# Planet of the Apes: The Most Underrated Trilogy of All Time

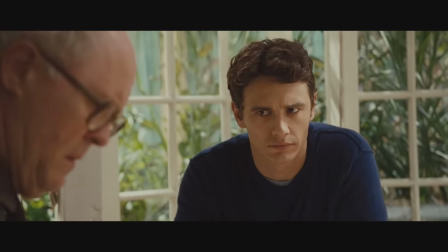I think this is honestly probably James Franco's best role, maybe other than The Disaster Artist.
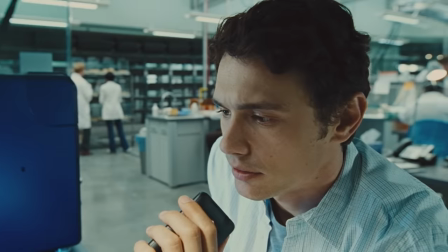Even with his limited screen time, we see his struggles and connect with him, because at the end of the day, all he's trying to do is save his father.
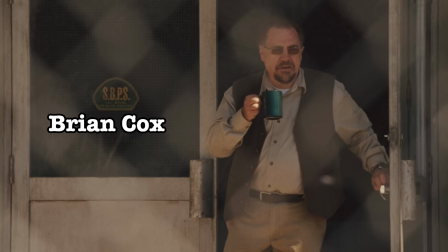But then we have Lord Farquaad, William Stryker, Draco Malfoy,
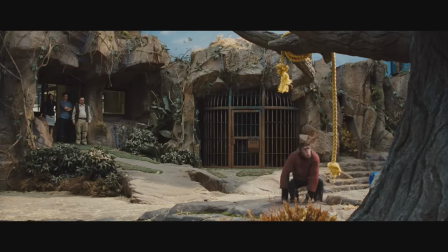and of course, rounding out the cast, we have Andy Serkis playing Caesar.
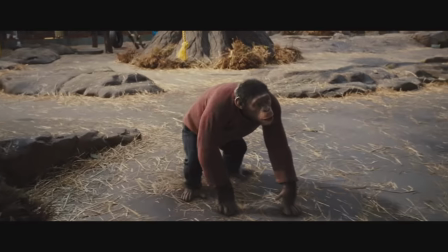This movie is over a decade old, and it looks incredible. That's a trend that continues as well.
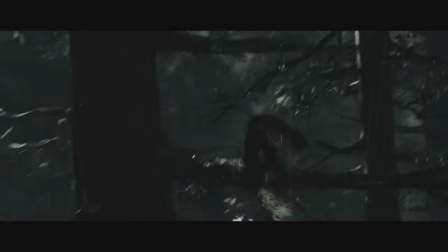The cinematography is super exciting to watch and really puts you in the shoes of Caesar,
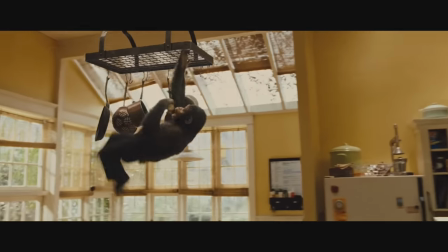especially in the early scenes with the really long takes and montage sequences.
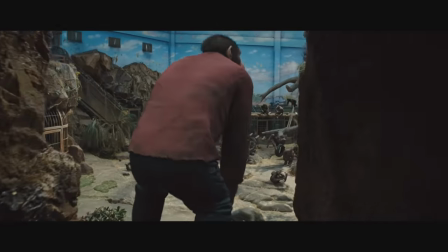But as time goes on, we still feel very much like we're right next to Caesar as he's going through everything.
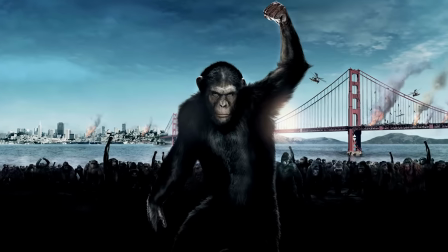The most common complaint I hear about these movies isn't even a complaint about the movie itself,
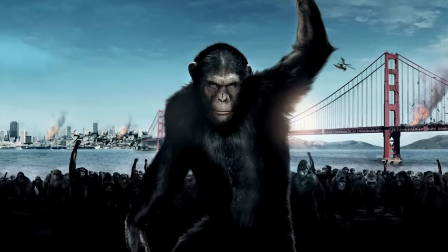but people say that it seems a bit unrealistic that apes could take over the world. Like I said in the intro, this movie addresses that head on.
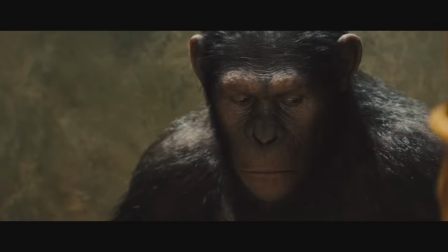This is a slow burn of a film that shows, well, the rise of the apes and how something like this could happen.
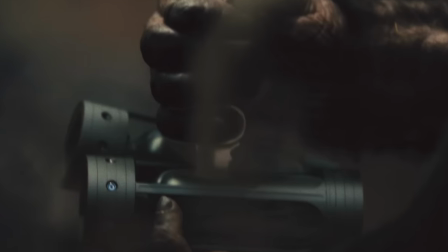Of course, there's a sci-fi element roped in there to make it all seem more plausible.
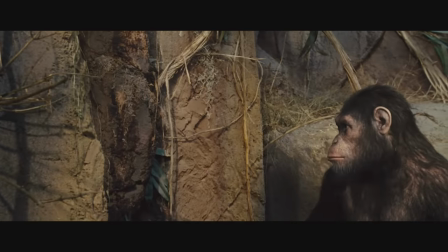The experimental drug for Alzheimer's makes the apes smarter than all of you watching this video and me making this video.
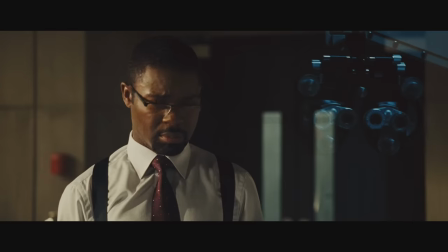That's not a dig at any of you. For real, these apes have like IQs of 200 plus.
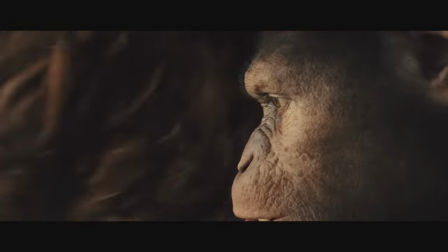They're way smarter than any of us. But their rise is not only due to their intelligence, it's due to humans and our greed and stupidity.
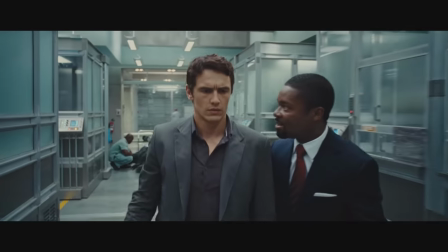Will realizes that there's side effects to this drug, but his boss says, it'll be fine, this is gonna make me a shit ton of money, so I don't really care.
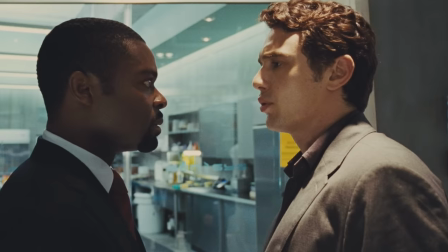Even after he threatens to quit, his boss says that they're gonna continue this with or without him, so it doesn't even matter.
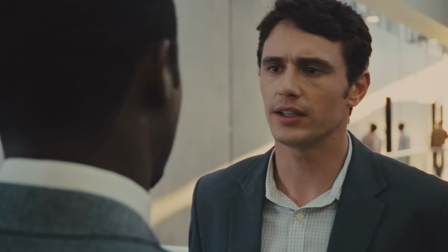Will's involvement in the project came from a place of empathy for others, including his own personal reasons for trying to develop a cure,
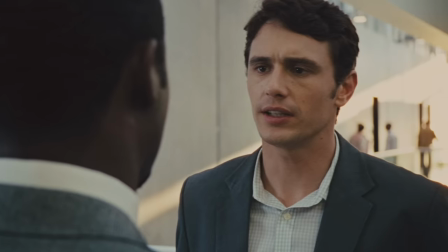but just like any business, if something can make money, they're gonna put it out there in the world,
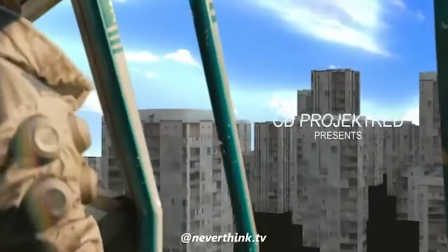even if it isn't ready yet.
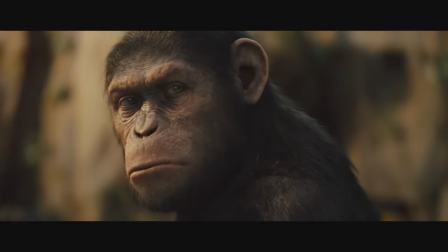That's the true reason why these apes escape and take over, not because of their own wit and intelligence over the humans, but because humans are dumb as fuck.
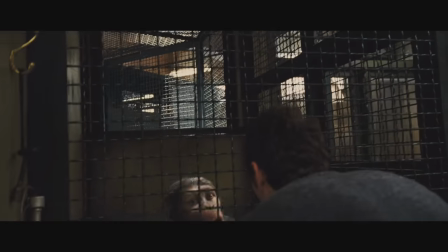In the second half of the film, we spend far less time with Will and primarily center on Caesar's point of view.
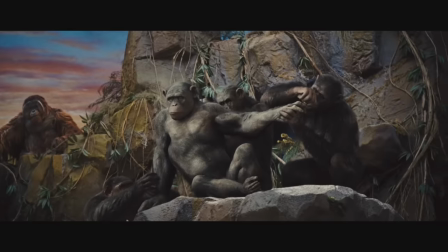His time with the apes does such an incredible job at conveying what's going on and the hierarchy of power without any dialogue whatsoever.
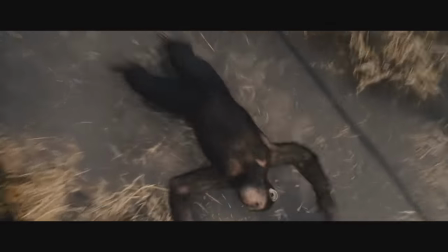We feel bad for Caesar when he realizes what this place is truly like,
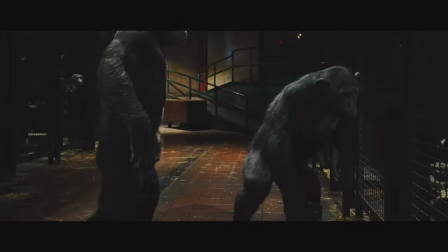so we start rooting for him to escape and then to help all the other apes once he becomes the alpha.
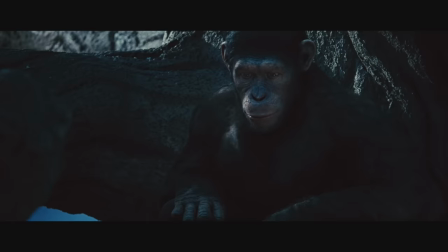Caesar gets the silverback on his side and then makes Rocket submit to him.
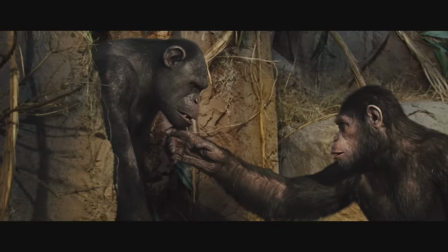All of these scenes of the apes getting smarter give you a sort of conflicted feeling because we care for Caesar and want him to succeed,
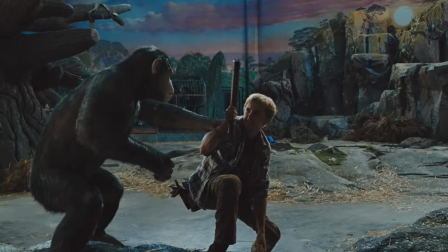but in the back of your mind, you're also going, wait a minute, I'm kind of rooting for my own downfall here.
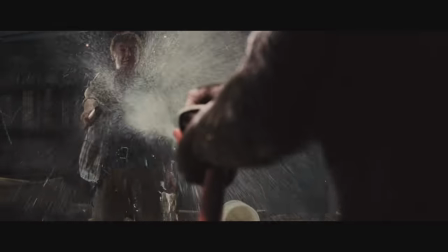Literally, I'm rooting for humanity's downfall.
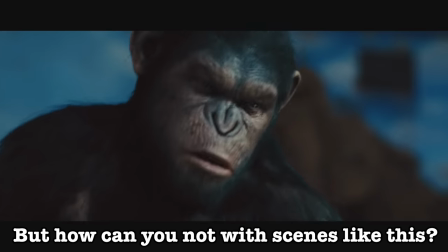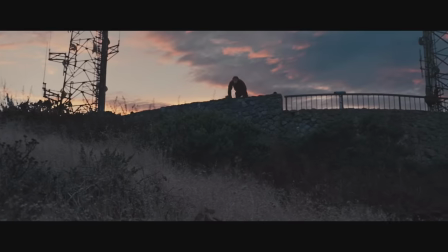And this continues on into the third act of the film.
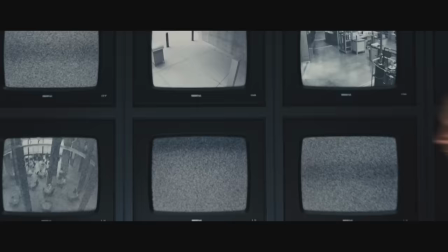The entire third act is this combination of horror movie and triumphant action movie,
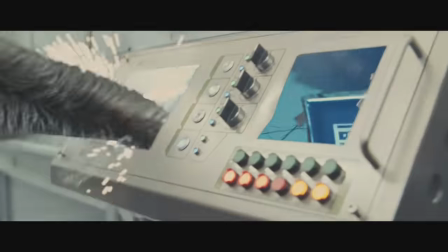depending on your point of view and feelings towards the apes. But the film supports whichever way you want to view it.
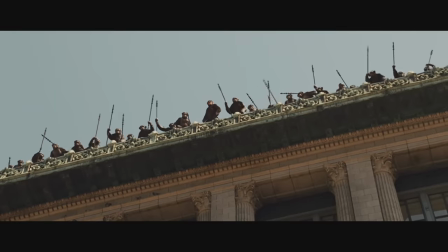You can be horrified by what's happening on screen,
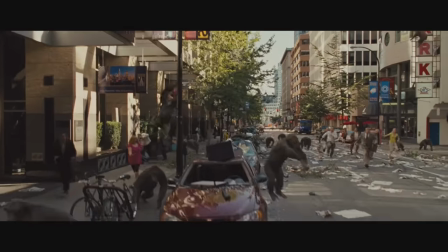and then you can think that everything happening on screen is warranted and that we deserve all of this for keeping these things caged for so long.
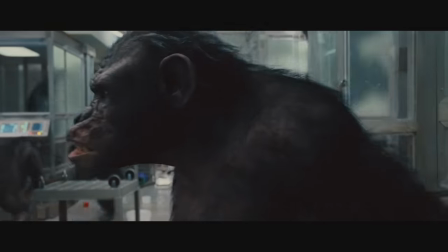There's also a lot of setup and character introductions for the future films of the franchise,
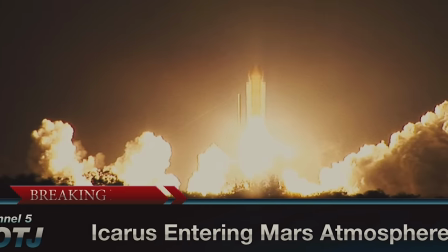clever nods to the original with the Mars mission and how it's lost in space, and many, many more.
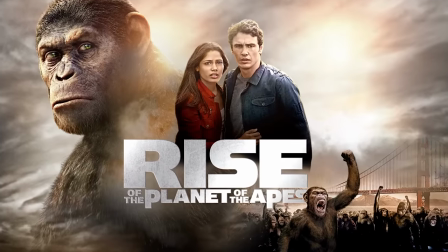If there's one message to take away from this movie, it's to pick your neighbors carefully,
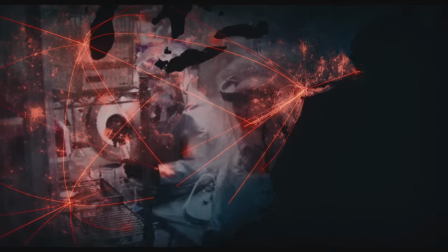because if you don't, you could quite literally be responsible for the downfall of humanity.
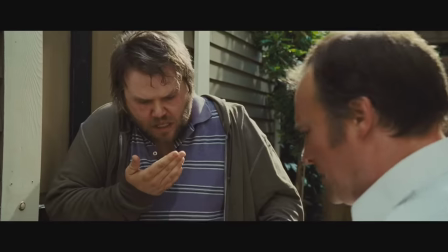But seriously, I feel so bad for this neighbor. The whole movie, he's just getting the short end of the stick because he lives next to some crazy guy and his pet ape.
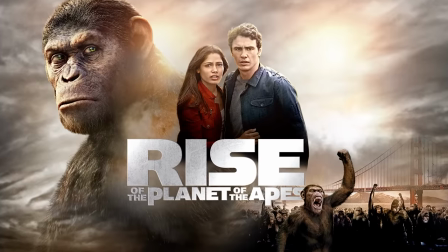I've seen this movie a number of times, but watching it this time has been my favorite time watching it out of all of them.
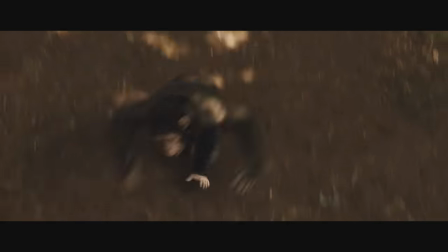When I first saw this in theaters, I must have been like 12 years old or something, so the only part I really liked was the third act and the apes taking over.
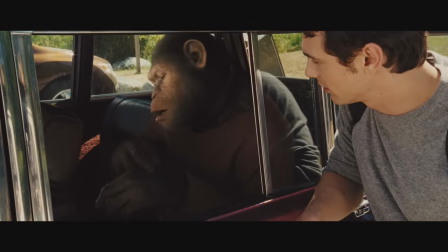I thought the rest of the movie was boring. Who cares about character development? I want to see the monkeys fight the humans.